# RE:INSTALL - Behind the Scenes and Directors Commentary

Welcome to another behind the scenes look for one of my short films. This time we're checking out my sci-fi cyberpunk short, Reinstall.
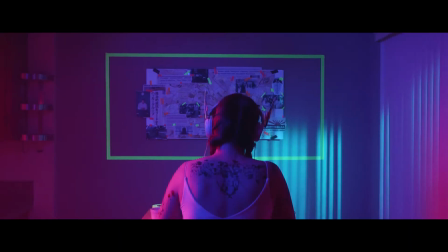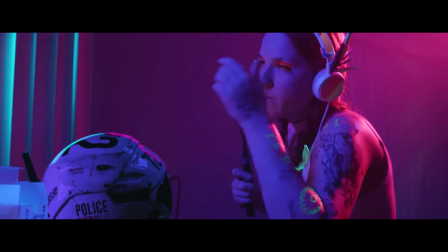When I first started coming up with some ideas on what to do for my next short film, I knew that I wanted it to be a sci-fi film, and I knew that I wanted it to be colorful and bright and incorporate some cool visual effects.
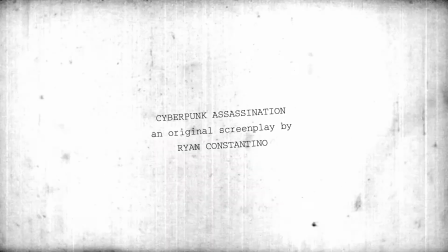37s
And I also wanted it to be something that was simple and to challenge myself to tell a story without dialogue. And that's, of course, to kind of follow the idea of to show, not tell, a story inside of a world. Over the years, I've been really interested in the 80s retro aesthetic of like Outrun and, this kind of like vaporwave,
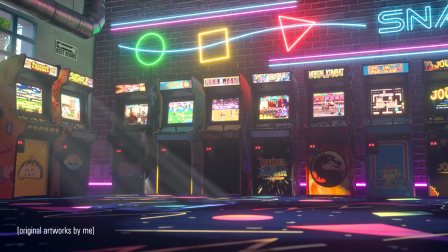60s
synthwave style. And I've just loved it. And I'm not exactly sure why I love it so much,
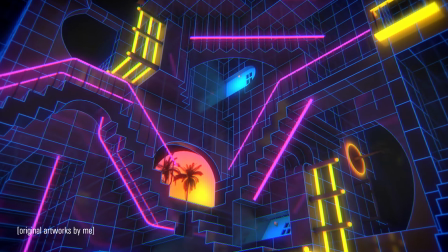67s
but I think maybe it reminds me of when I was a kid and I would go to the video game arcade and you would see neon lights hanging up on the wall,
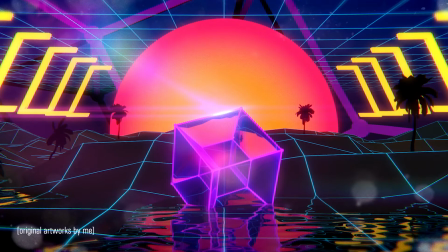75s
or, this like crazy colored carpets and patterns that you see at the movie theater when you're, when you were back in the 90s. I always loved that kind of look and feel of that genre of just retro 80s. So as I was kind of like looking out into the world trying to get inspiration for what the film was gonna be,
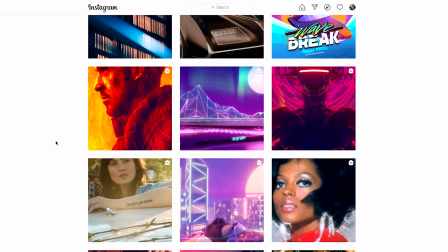96s
I was looking on Instagram and like looking at a bunch of different artists' works and stuff like that,
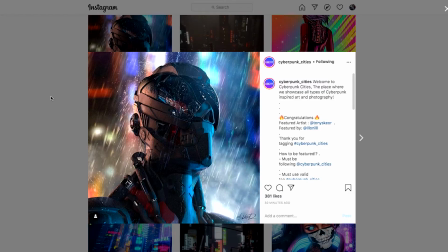101s
and seeing these kind of like post-apocalyptic and cyberpunk super cities,
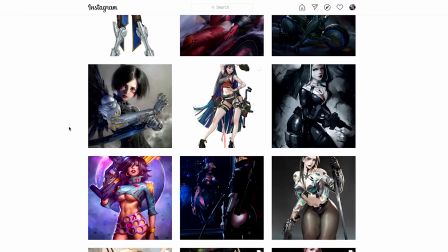107s
and artists that drew characters that were like half woman, half robot, or technology, the different floating cars and all this cool stuff that just kind of fell under the genre of sci-fi futuristic. And after having looked at that stuff for a while, I decided that I wanted to do a cyberpunk short of my own.
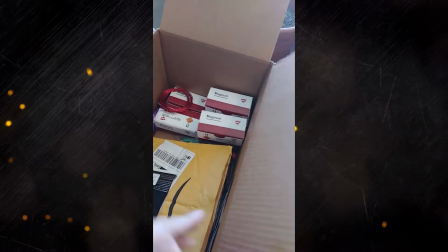127s
Going along with the idea of showing, not telling, a storyline,
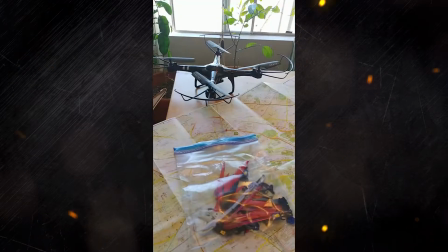131s
I decided to put a bunch of props on the wall and in front of the character to try
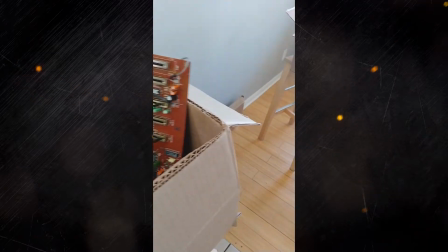137s
to explain the storyline of the fact that there's this woman that is a like top level, super intelligent hacker, electrical engineer type that is able to hack a police drone and subsequently assassinate the mayor of the city in order to reinstall a new revolution.
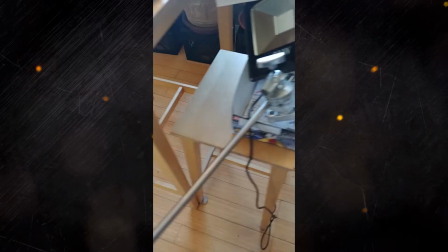156s
I did probably more props on this film than any other film that I had done up to this point. I found a really cool place that does custom printed newspaper prints, which brought a realism to the props that were hanging on the wall. I put together a bunch of newspaper articles in Illustrator and in InDesign.
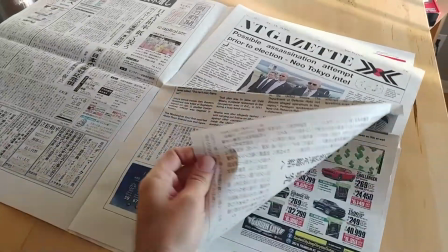176s
I sent them the file and they printed a newspaper for me. It was like made of the actual newspaper material,
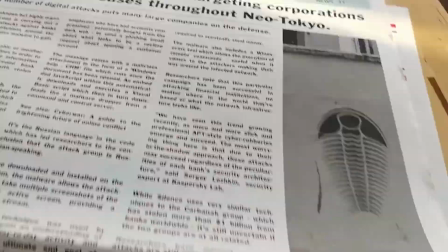182s
and the colors in the print and the kind of this like dot matrix in inkjet print looked exactly like a regular newspaper, which was fantastic. The movie itself takes place in a fictional place that I called Neo Tokyo, and in order to kind of illustrate that, I took a map of Tokyo and
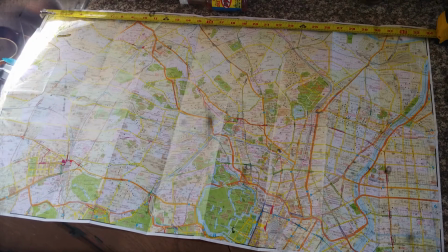203s
put that up on the wall and drew on top of the map with some
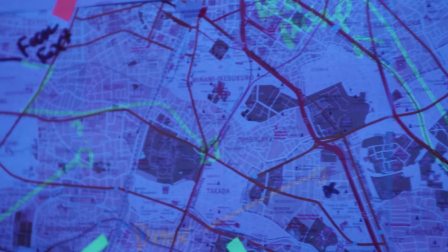208s
highlighters that were specifically for blacklight reactive, and kind of like
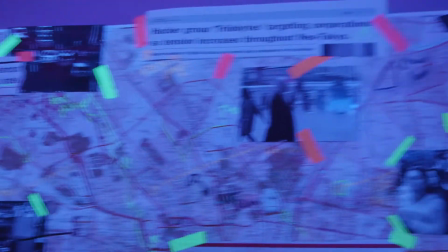215s
showcased that this character was sitting in her apartment plotting against the government to try to
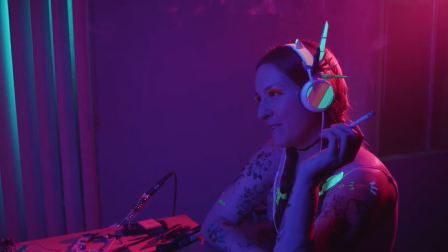224s
overthrow the corrupted mayor of Neo Tokyo. I also did several smaller photographs that were supposed to look like
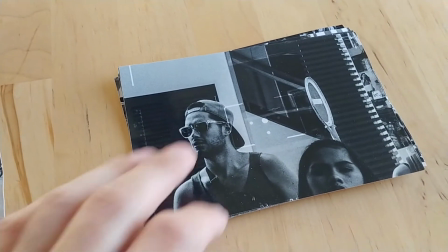233s
spy photographs that maybe her or the hacker organization that she works
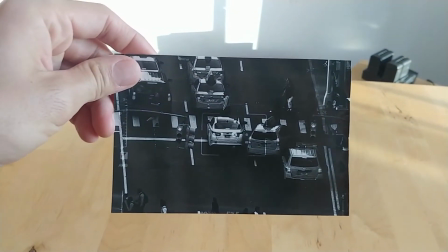238s
for was doing secret surveillance and finding out who these people were.